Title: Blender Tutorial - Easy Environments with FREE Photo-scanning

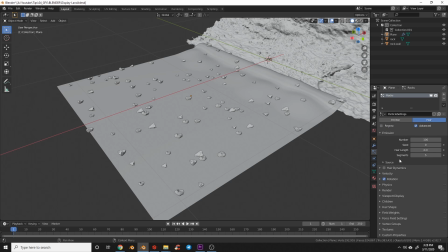So what we'll do is we'll come up here to the emission. We're going to come down to source. Here we have emit from faces which is fine in our case because we have so many faces and we have distribution jittered. I'm going to change that to random and then what I'm going to do is I'm going to actually turn this down.
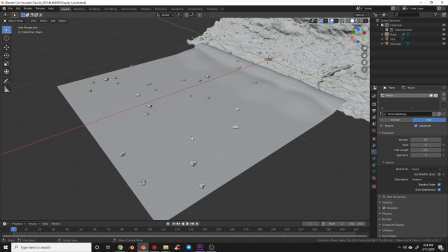I don't want quite that many rocks so let's actually try one fourth of that and I think that's good for me
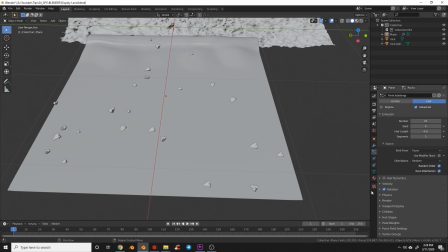and because I have so few rocks I'm actually going to come back here to render and play at that scale a bit.
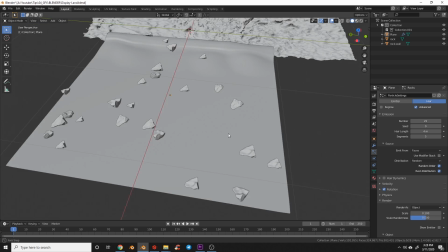So I'm going to try 0.1 and that'll get me bigger rocks and what you can do is you can
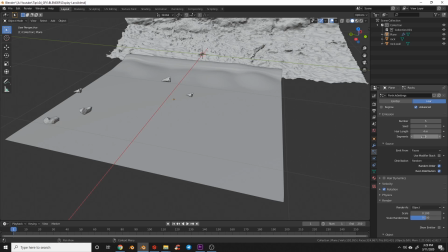turn this down to five and that'll give us just a few rocks there and you can play with the seed here until you get a placement of the rocks you like and I think that looks nice. Now what I'm going to do is I'm going to hit the plus sign here.
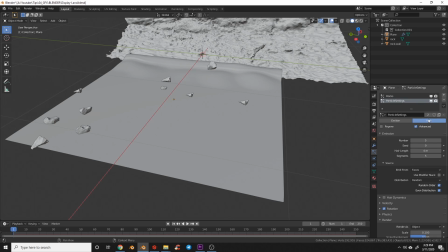I'm going to select the particle settings for the rock and then I'm going to hit this new button here and I'm going to call this small rocks and then I'm going to turn this back up to 25. Then I'm going to come down here.
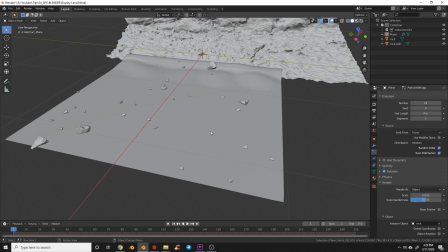I'm going to to turn my scale down to 0.035 and then now you can see we kind of have a mixture of small rocks and big rocks that we can use here.
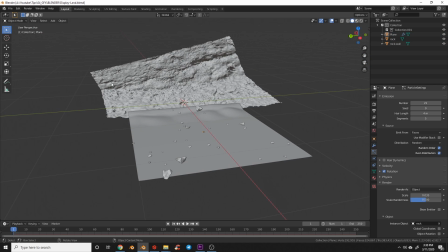Let's go ahead and get a subject in here to put our camera on. So I'm going to import the robot from my previous tutorial.
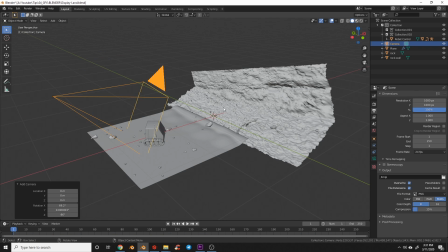You can import any object you want or just follow along with what you have. So once you have your kind of scene set up and your subject there, what you want to do is add a camera.
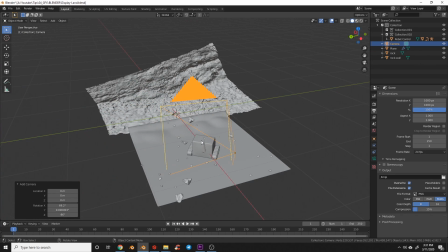So I have my camera set to 1080 by 1080. I'm going to snap into camera view.
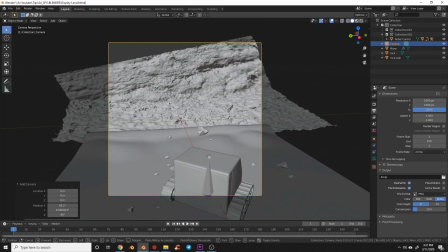I'm just going to come in here and I'm just going to kind of walk the camera here and what I'm going to do is put the camera down
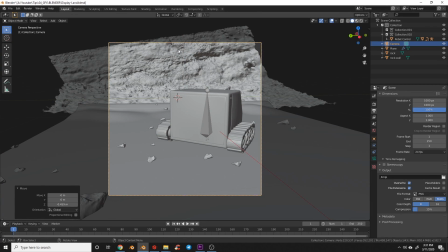at kind of a low angle and what I'm trying to do is just ensure that this background fully covers there so I can actually scale
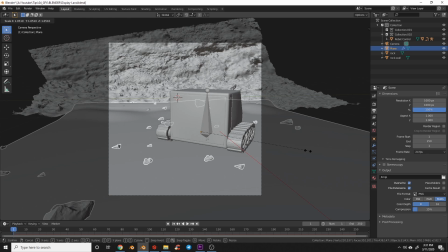that up a bit and I can even scale this out a tiny bit if I want and I'm pretty happy with that.
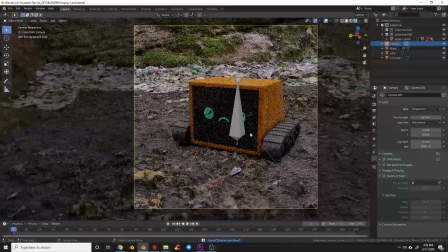So what I'm going to do is just mess with the framing here a bit. So if I come into the camera view and the render view we can see that this background leaves right here.
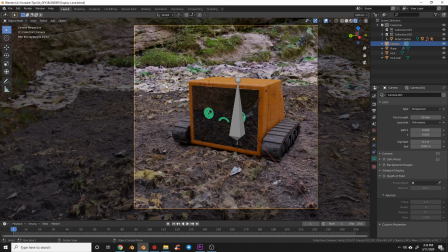The rock looks pretty great but because the leaves are kind of difficult for photo scanning to capture, you can tell that there's a little bit of low res there because you would have to spend many, many hours going around and recording those leaves.
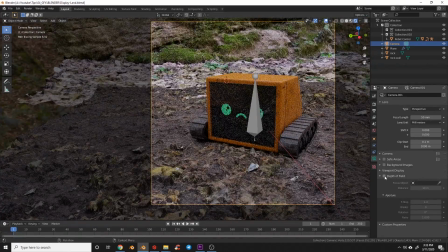So what we're going to do now is we're going to use depth of field to just kind of push that out of focus.
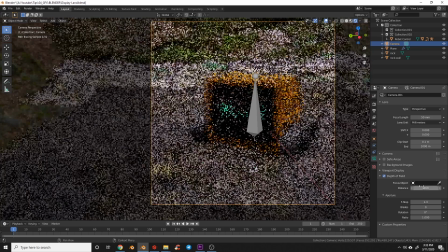So we'll grab our camera and then we'll click depth of field here and you can play with the f-stop down here.
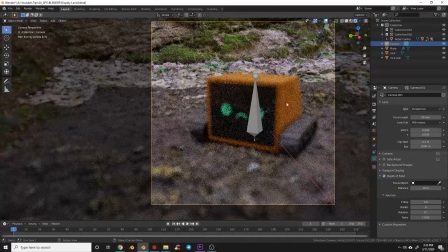Now by default, Blender will give you a photorealistic interpretation of your camera settings and by default it's to 2.8 but you can crank those a little lower if you want to kind of break the limits. So let's come here to focus object. Let's click our robot and then I'm going to turn my f-stop down to 1.5
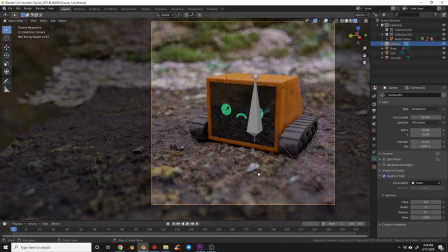and you can see that's really kind of pushing the background out of focus and helping things blend together. So now I just want to add an extra light into this scene.
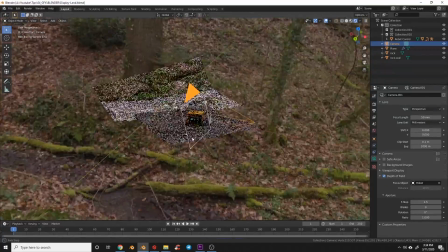So I'm going to pop out here and I want to add a sunlight to the scene.
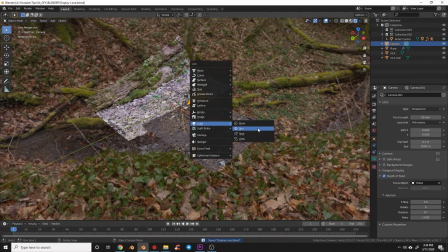So what I'll do is I'll add a sunlight and I'm going to switch here into front view.
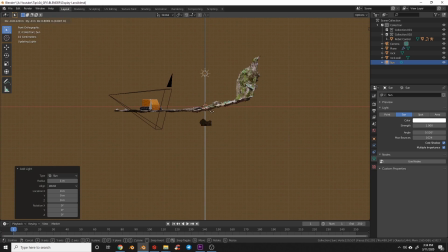I'm going to grab that, pull that up,
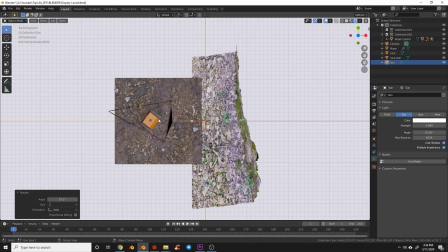kind of rotate that and what I want to do is kind of hit this back angle here so that it looks like the sunlight's kind of coming from behind. Now we have this photo geometry here so that's going to block some of our sunlight so let's just move it over here so that we can kind of see
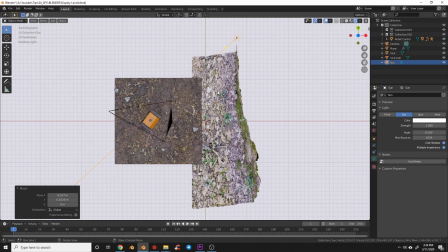where we're hitting it at and it looks like if we do it from about there we should be able to hit the back of
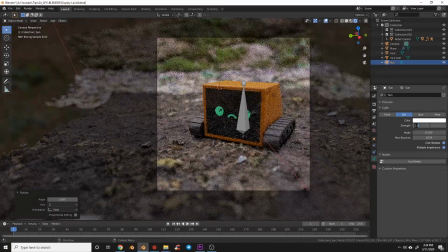our little robot. So now I'm going to crank the light up really high and that's just something I do so that I can tell where the light's coming from.
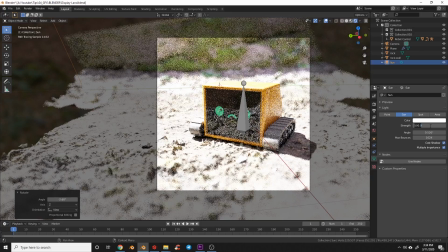So I can tell that that's the direction I want the light to come from. Let's turn this down to about 50 and see how that looks.
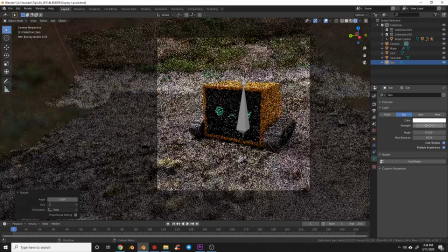It's still a little bright so let's lower that all the way down to 10 and let's go ahead up here to the color.
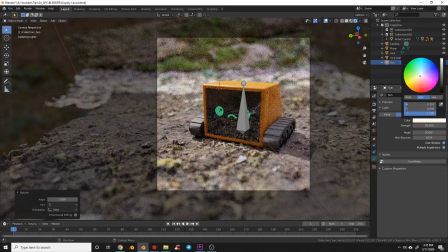Let's give this a slightly
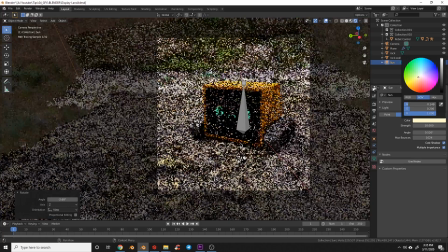yellow look and that'll just add a tiny bit of realism and also introducing some colors into the lights will also kind of help tie these scenes together.
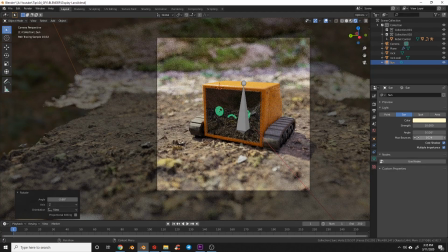You can see that now they both kind of carry that yellow wash.
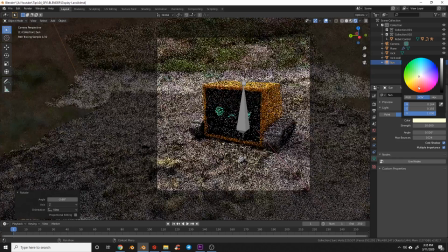Now with the sunlight you want to be careful on how much yellow you add because adding too much can make it look a little oversaturated and kind of fake. I like to take the angle and I like to turn it up around five or so sometimes up to 10 or 15 and you don't
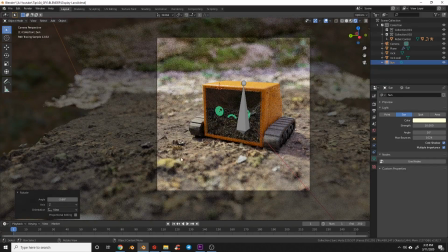want to crank this angle too high because then it starts to get kind of unrealistic on how the shadows wrap around but by cranking it up you can see that I'm getting a little bit of a softer shadow there.